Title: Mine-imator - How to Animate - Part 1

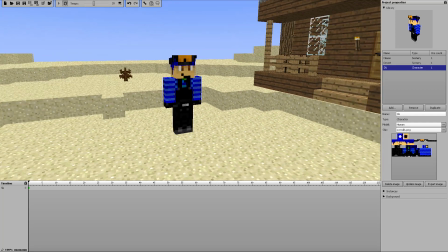6:28 Next thing I want to do is, it's going to be kind of boring if it's just me and myself in this animation, so we're going to add a trusty,
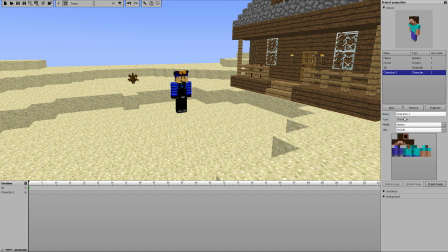6:36 a trusty companion, we're gonna change the model down to a wolf now I haven't customized a wolf skin so we will use the default one I'm gonna pull him out here click OK and let's rename him wolf so
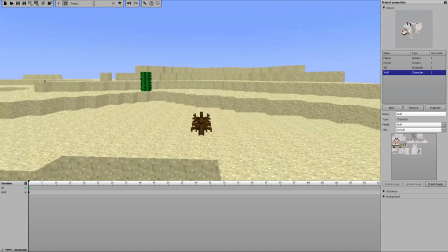6:54 now we've got a wolf we've got ski dude we've got our house built in this vast desert looks like there's
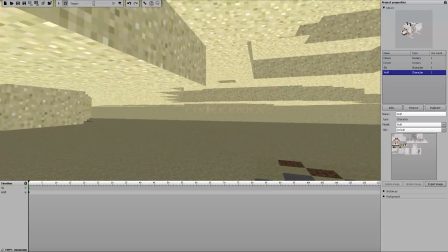7:00 a little bit more to the schematic but we're not going to go into that now we've got cactus
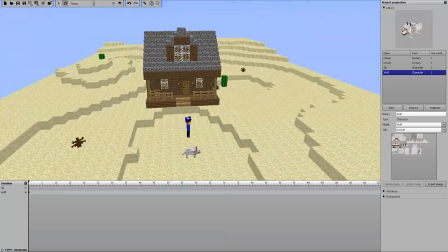7:06 we've got dead plants now you are gonna want
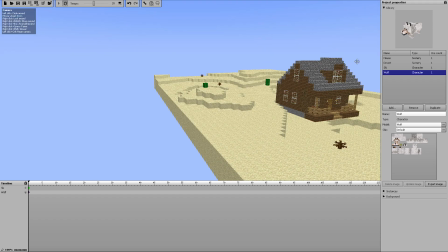7:11 to work with background images or maybe another bigger schematic to surround
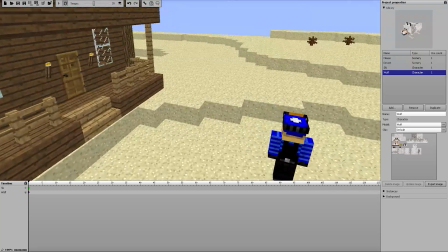7:16 this because depending on your camera angles you don't want so say I had the camera right here
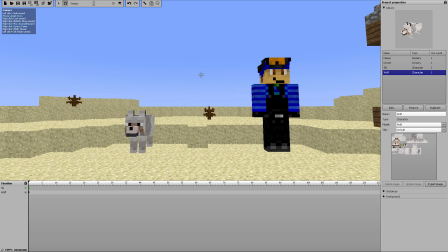7:21 you don't want to show kind of just like this blue I guess that doesn't look
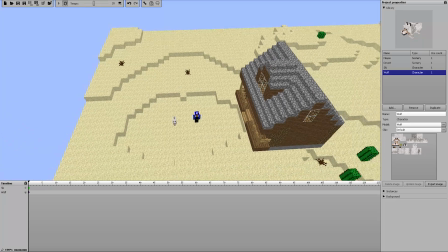7:26 too bad but if I get the camera too high and say this was my camera angle that's gonna look somewhat
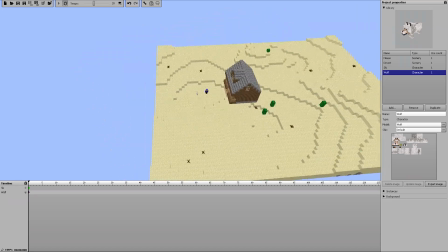7:33 bad because you're showing the limit of your animation you want to make it look like
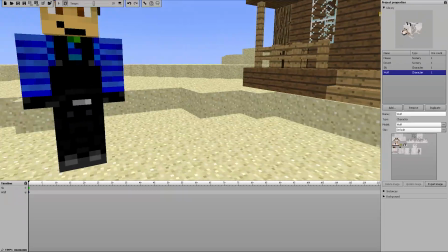7:38 there are no limits so in this case if I brought the camera right here and I was
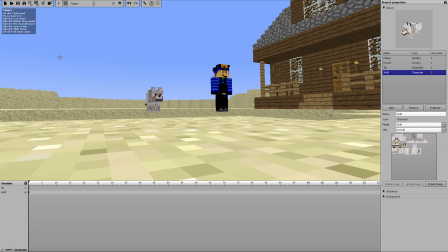7:42 kind of like let's say we get a close-up from the sand and we're looking up that doesn't look too bad because essentially maybe on the other side of the sand is a cliff and this is just the blue sky so you're gonna want to make sure you're working well with your camera
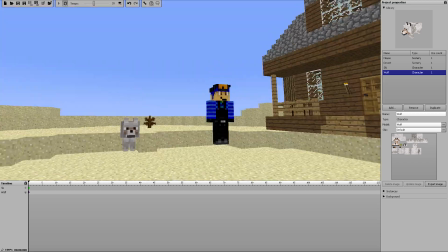7:56 angles so that you're not showing the limits of your animation.
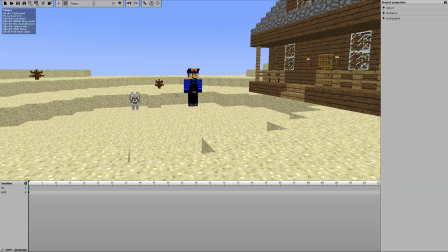8:02 So the next step here, as always, when you start working with animations, is you're going to want to save.
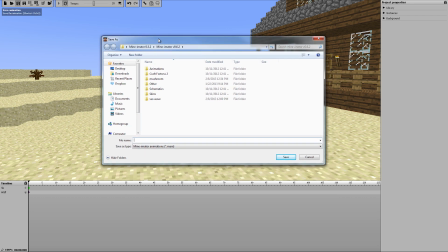8:08 Save frequently in case it does crash. This is a beta version, so things do happen. So I'm going to save this. How to animate.
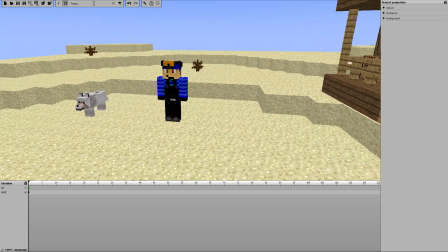8:20 Okay, now we're saved. Now the next part pretty much would be, we're gonna start animating.
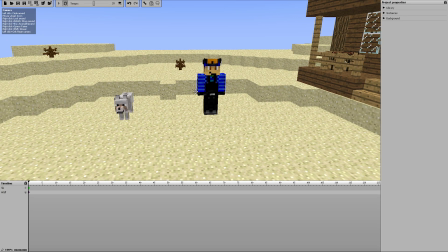8:28 We're gonna start doing something with the wolf and Ski Dude, and that's where you guys come in.
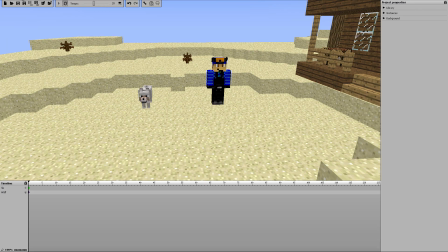8:33 Anybody that's interested, go ahead and leave a two to five sentence kind of quick story that I can choose to animate around.
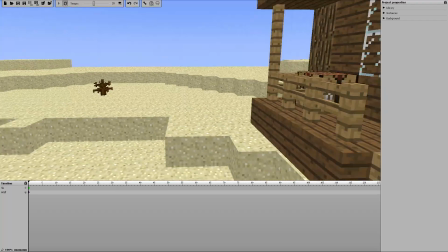8:42 So maybe, say, there's a spider stuck in Ski Dude's house, and he sends his wolf in to kill the spider, or,
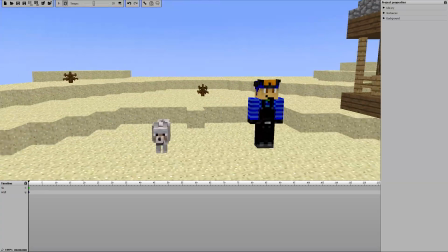8:49 I don't know, just something along that. Something simple.
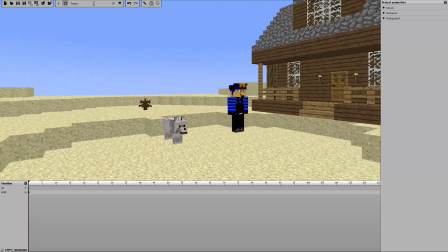8:53 I don't want something in-depth, because I'm gonna have to like make all these custom props for but just something simple just so we can show the key
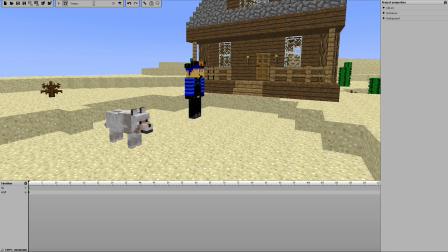8:59 concepts of animating so if you're interested go ahead and leave that in the comments i'll pick one in the next coming days for the next
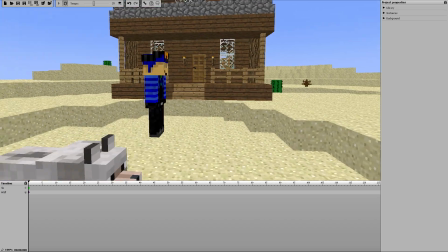9:05 episode that i'll try to get out next week and we'll go from there so let's just do a quick recap of what we went over today
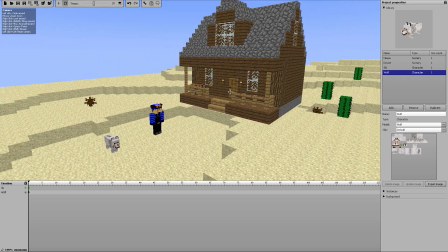9:13 we went over adding schematics kind of planning out your animation and like i said i skipped the story part which really should be your first step. Get a story before you even open up Minometer. So we put in our props, we put in our characters, we renamed everything so that it's easier to work with.
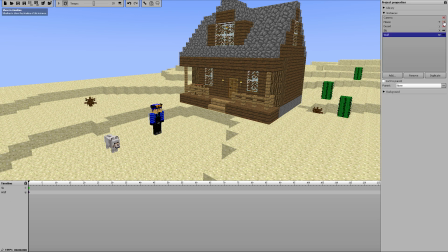9:32 We hid some things from the timeline that we're not going to be messing with anymore to keep it nice clean and neat.
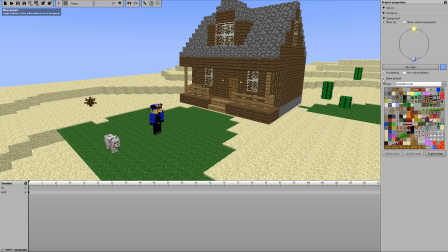9:38 And we went into the background, we hid the ground so that we're not having the grass pop through.
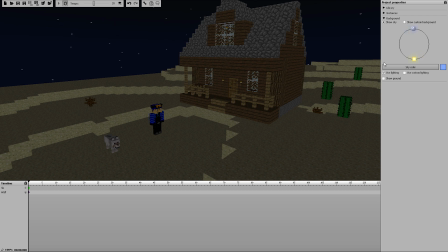9:45 And if you want to specify in that animation, I'm actually going to make this nighttime. I think it's going to be a lot more fun with nighttime, so make sure that your
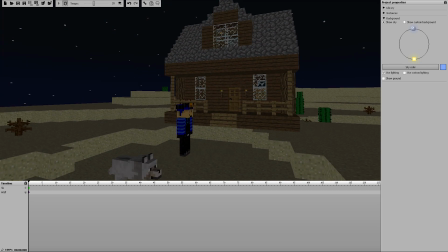9:55 story, I guess you don't have to mention anything night in your story, but we'll just go with that.
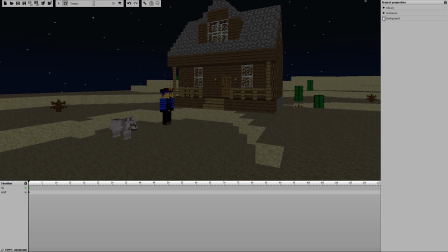10:01 So yeah, this was the first episode of How to Animate. If you've got any questions or suggestions of things you want to see me do in this series, I plan on just making a very quick animation.